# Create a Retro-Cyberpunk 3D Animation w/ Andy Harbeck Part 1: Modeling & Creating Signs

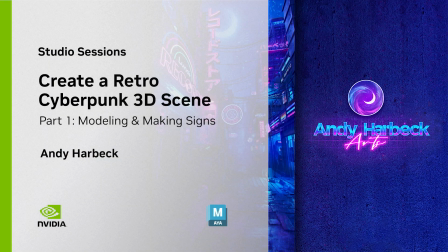0s
Hello everyone, my name is Andy Harbeck and I am a look development supervisor working in the visual effects and animation industry at DreamWorks Animation.
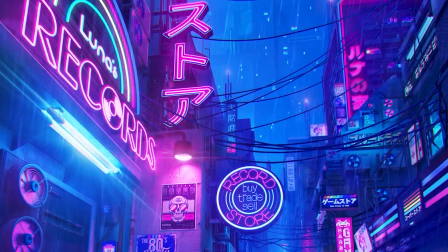8s
In this tutorial I'm going to show you how to create a cyberpunk synthwave scene using Maya, Photoshop, and After Effects.
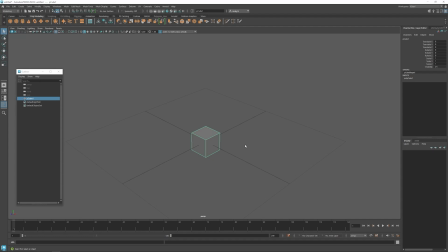15s
Okay let's go ahead and get started. First off let's just start by building a custom back alley doorway entrance to like a record store and I'm also going to be building some custom record store signs for this area here as well.
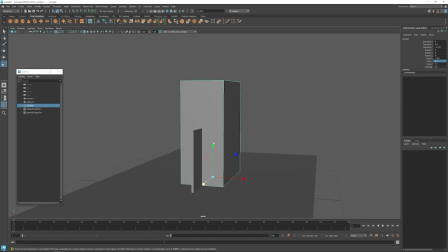30s
I'm just starting off with basic primitives like cubes and cylinders to build this area.
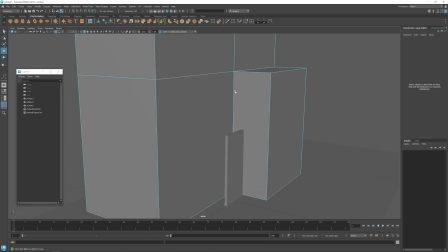35s
I'll just start extruding different sections off of like the main shapes here to kind of build up the building,
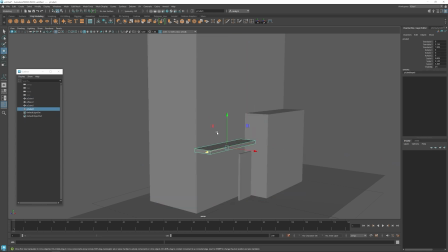41s
the doorway, and kind of the whole entrance here. And then I'm going to build the stairway here.
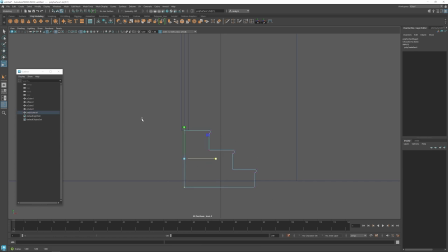48s
So you have to kind of go up the stairs to go into the door here. So it's going to kind of feel a little bit more like a back alley kind of an entrance.
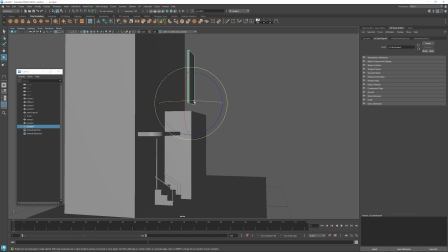58s
Okay, so what I'm going to do here is create a placeholder for a custom sign that we're going to build.
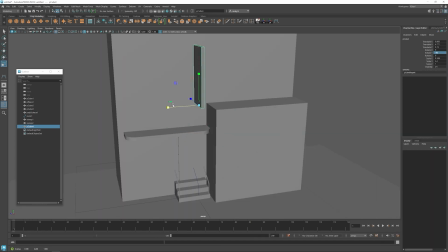66s
I'm just going to create a rectangle here that represents where the sign is going to be and how big it's going to be,
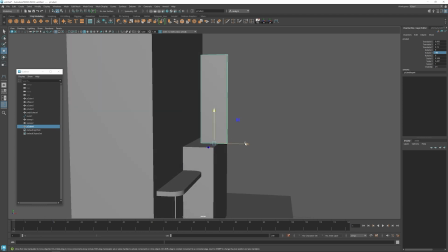73s
and then we can design that when we come back to it.
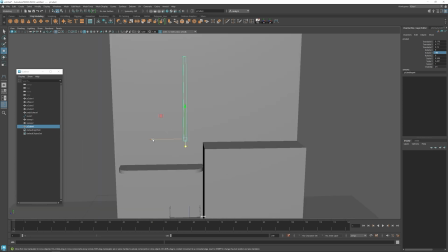77s
But I want a sign to kind of be over here.
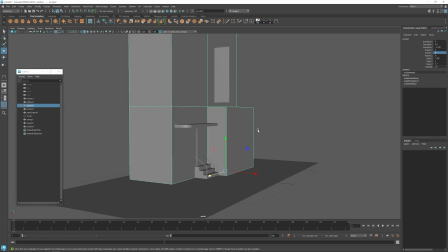82s
So this is going to be like the side of our building here, and then we got a doorway.
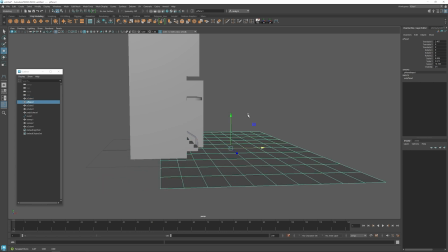88s
We'll have a sign up here. This will be the street down this way and I'll go ahead and create a camera just so I can go ahead
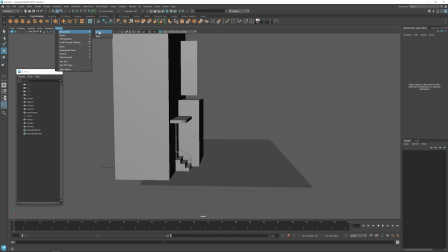96s
and see what the shot composition is going to be so we can start to figure out where everything needs to be.
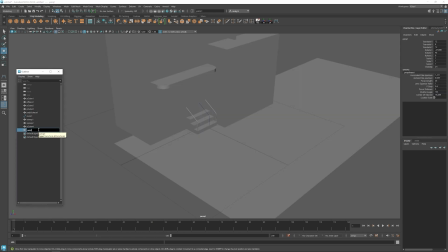103s
So I'm going to call this my render cam. And then what I'm going to do is set the resolution here to vertical,
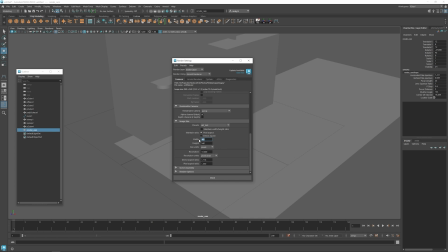117s
like HD vertical. So that would be 1080 by 1920.
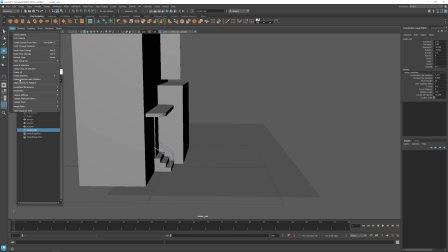123s
And then also what I'm going to do is turn on the viewport settings so that we can see what we're actually going to have here.
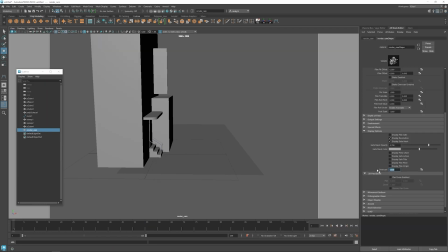134s
So let me adjust this to get the full amount. And then let's see.
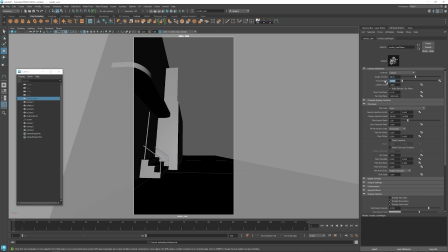141s
Usually I like to do a fairly wide angle lens as well, like maybe about a 28 here.
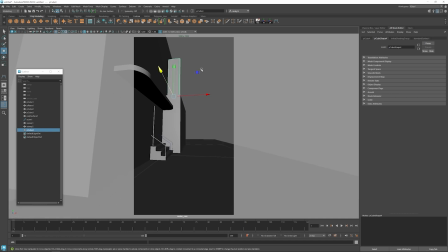149s
So we can get the camera fairly low. And then we can a little bit more here.
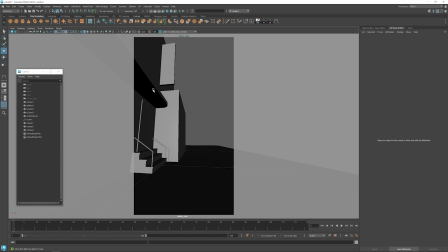166s
So what I'm really trying to do is just get a feel for what the composition is going to be here and see how much space we need to allow for different things. I want to see some of the sky up here and then I want to have some more buildings on this side. We could put some lights underneath here.
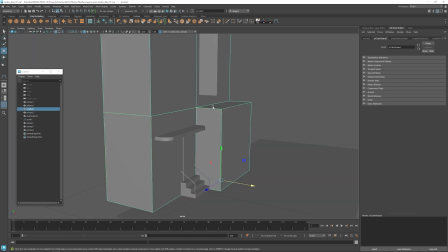182s
Maybe a light will go right here. Okay, so now what I'm going to do is go ahead and create some UVs.
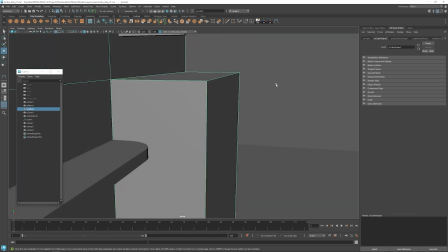188s
And then what I also want to do is create some bevels on these edges because these edges are just so sharp.
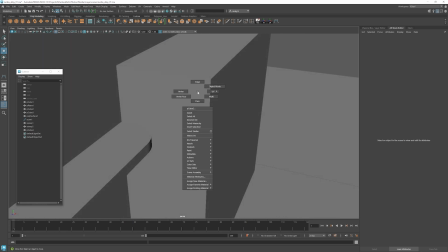193s
It always looks so bad when you just keep an edge that's like perfectly like sharp, like these two faces just come together.
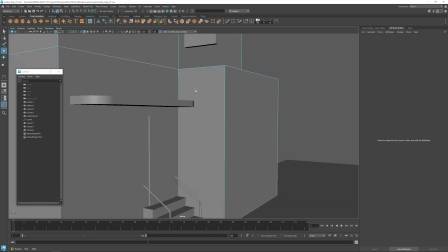201s
So it's always best to put a bevel on the edges. it just helps
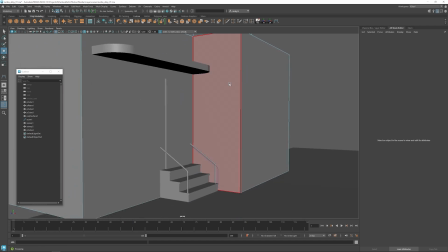206s
take the cg kind of edge off of things so so
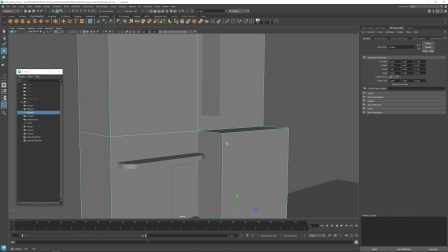211s
now i'm going to go ahead and create i'm just going to add some bevels to the
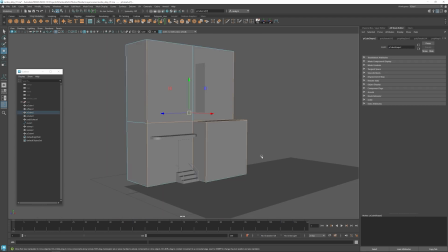216s
whole thing here i don't need to worry about those back edges i don't need to worry about this one so i'm going to bevel these
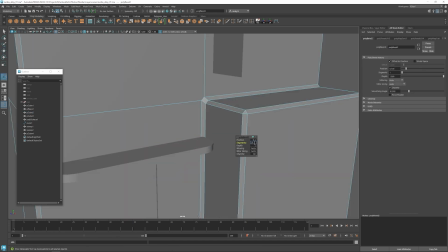224s
these edges i'm going to give them a little bit of
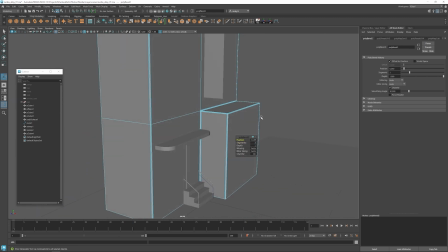229s
smoothness bring them down a little bit and then that might
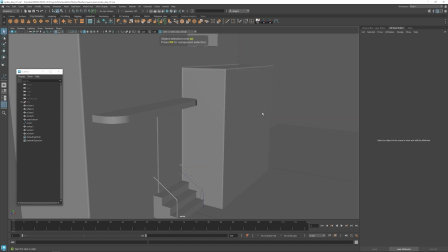234s
be good i tend to try to exaggerate the edges just a little bit just so I get some nice
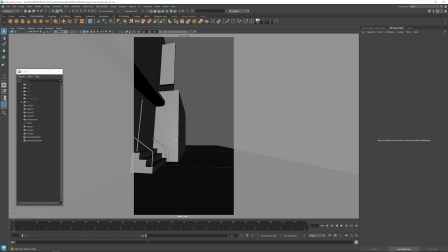239s
kind of highlights and when things get rendered they tend to be smaller anyway so I think that'll look pretty nice.
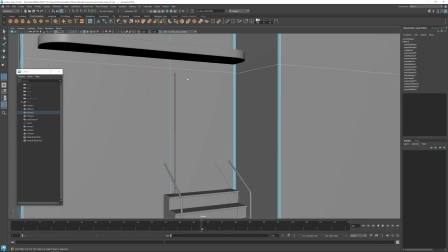248s
So I'm adding edge loops around here so that then I can push the door I can extrude the door inward
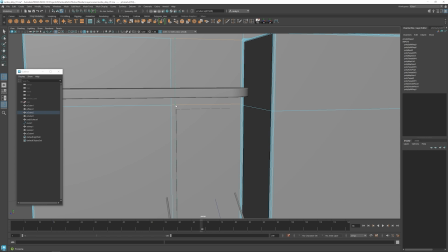255s
So I'm going to add a little bit of a edge here for creating like a trim. Okay, so now I can extrude this inwards.
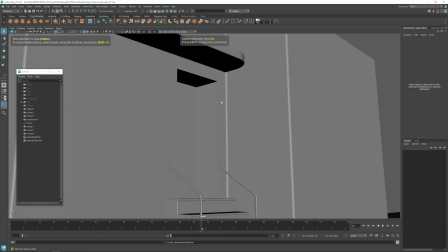270s
We should have a doorway here now. So we're not really going to see through there much anyways,
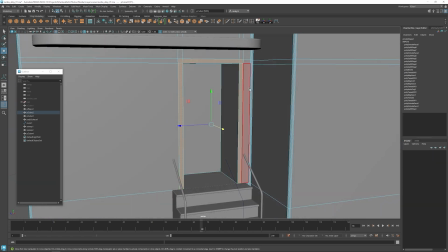277s
but it's good to have something there. and now I can extrude this out a little
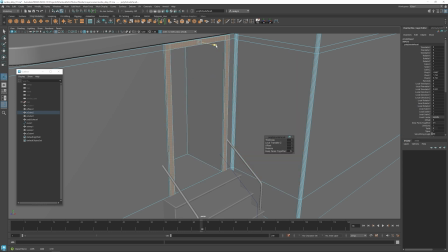282s
bit to give a little bit of like a door jam and then we can bevel that.
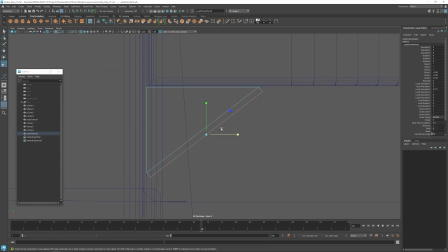292s
Okay so I'm just going to go ahead and finish creating some of these smaller details here for the entrance.
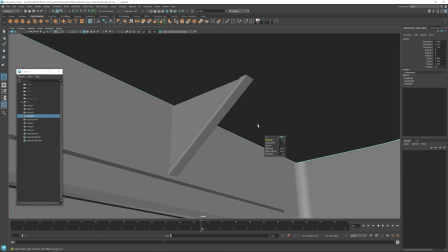298s
Some of these kind of supports under the kind of overhang here and then also I'm going to
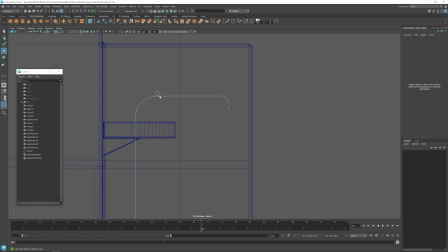303s
create like a little street lamp here so we can kind of illuminate the wall and the doorway here.
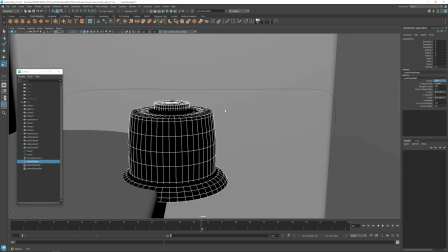309s
So I'm just going to use a curve to kind of create a shape that we can revolve around.
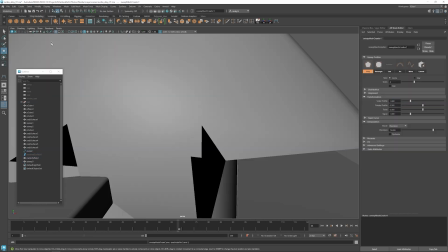318s
And then we can create the pole for the light.
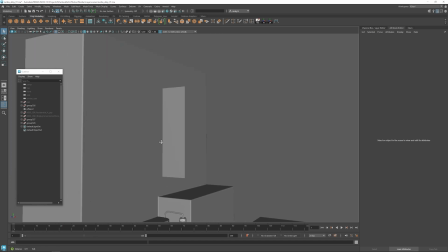322s
Okay, so now that we got a couple pieces built over here, let's go ahead and build a custom sign to replace this here.
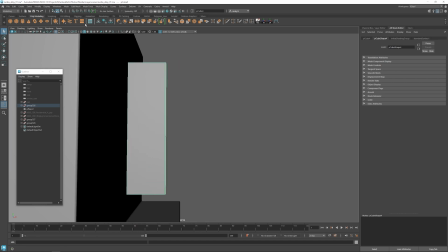331s
This is just the stand-in one, so we're going to use the text tool.
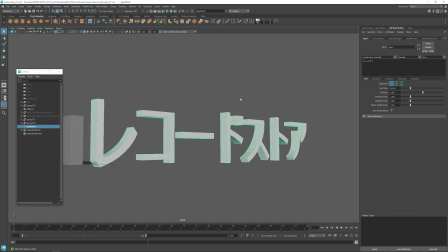335s
So this is Record Store then in Japanese, in Katakana. So I'm going to change the font to a little bit of a thicker font.
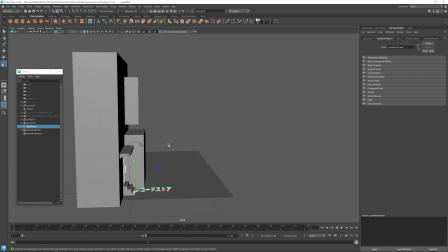346s
And then what we're going to do is we're going to build this as like a neon sign
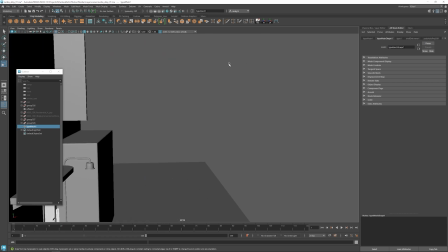354s
with the letters vertical so what I'm going to do this
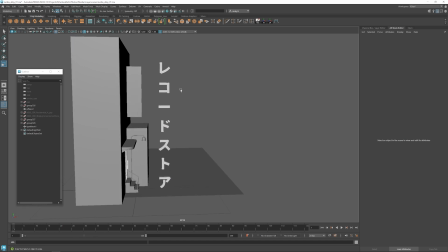362s
character here is going to need to be vertical since we're going to do a vertical writing let me turn this vertically here
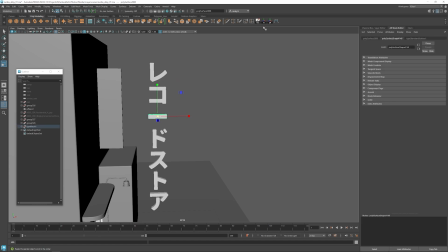372s
history so now I can center the pivot and I can rotate this
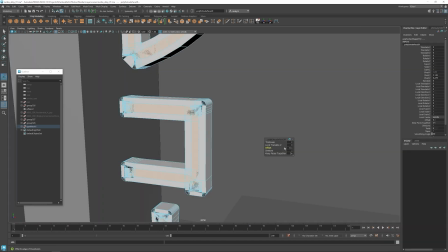377s
to be vertical now I'm going to create a channel for the neon to go inside of.
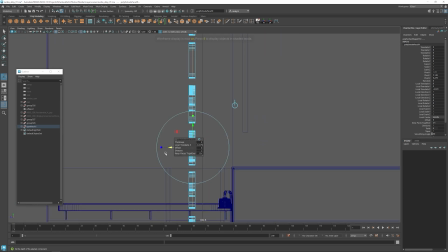383s
So I'm going to give the edges here a little bit of a thickness so that we can draw the neon then on the inside of these channels. So we're going to draw curves on the inside of all of these letters that loop back around and then connect back up.
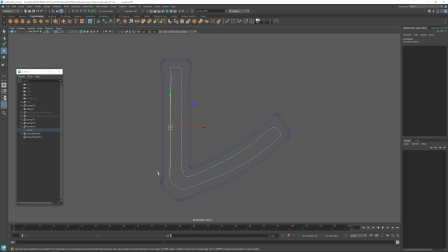399s
And I'm just going to do it kind of freehand here. There may be some auto ways to do it, but I find this kind of works pretty well. And then these slight imperfections when it's hand drawn makes feel like it's more of a handmade neon.
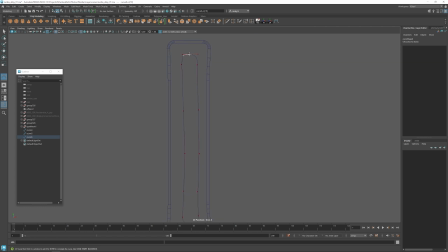412s
I go back and try to straighten things up a little bit so that it kind of lines up pretty close, but I'm not too worried if it's perfectly straight. Okay, so now that we have all of the curves built, we can build the neon tubes here.
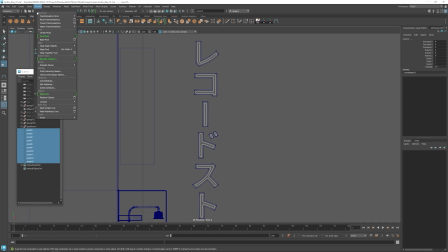431s
So So I'm going to use Maya's Sweet Mesh tool here.
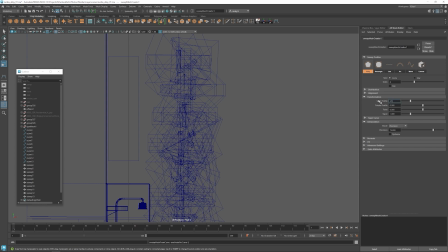438s
So I'm going to set the size down and then get a higher resolution on the geometry here. But I'm going to optimize it so that it only creates the spans where it's needed, like on the curvature.
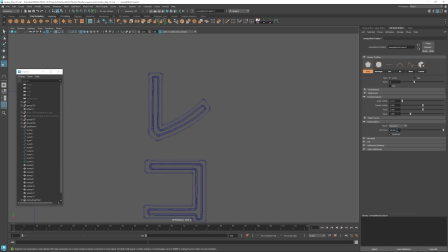456s
Sometimes you got to up that a little bit. And then I'm going to go ahead and create these standoffs for the sign just so that the sign looks like it's connected to the wall.
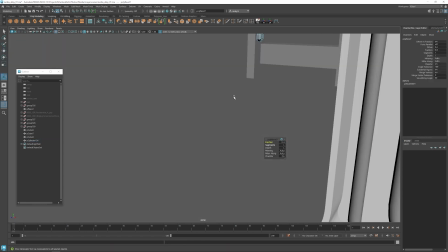467s
I'm just going to create some simple little details, some screws and the holders that go into the wall just so it doesn't look like it's like stuck directly into the wall.
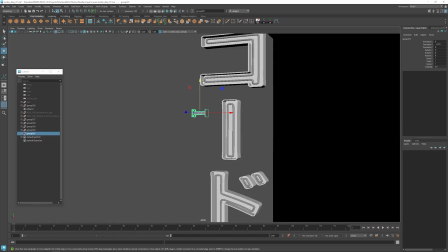476s
So a few of these details are nice just to add a little bit of a connection. I'm also going to create another neon sign over this ledge here.
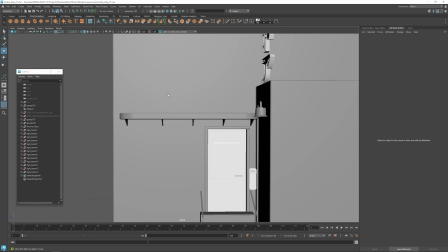485s
It might get cut off a little bit, but that's okay. I'm just going to draw this sign freehand again. It's going to say records.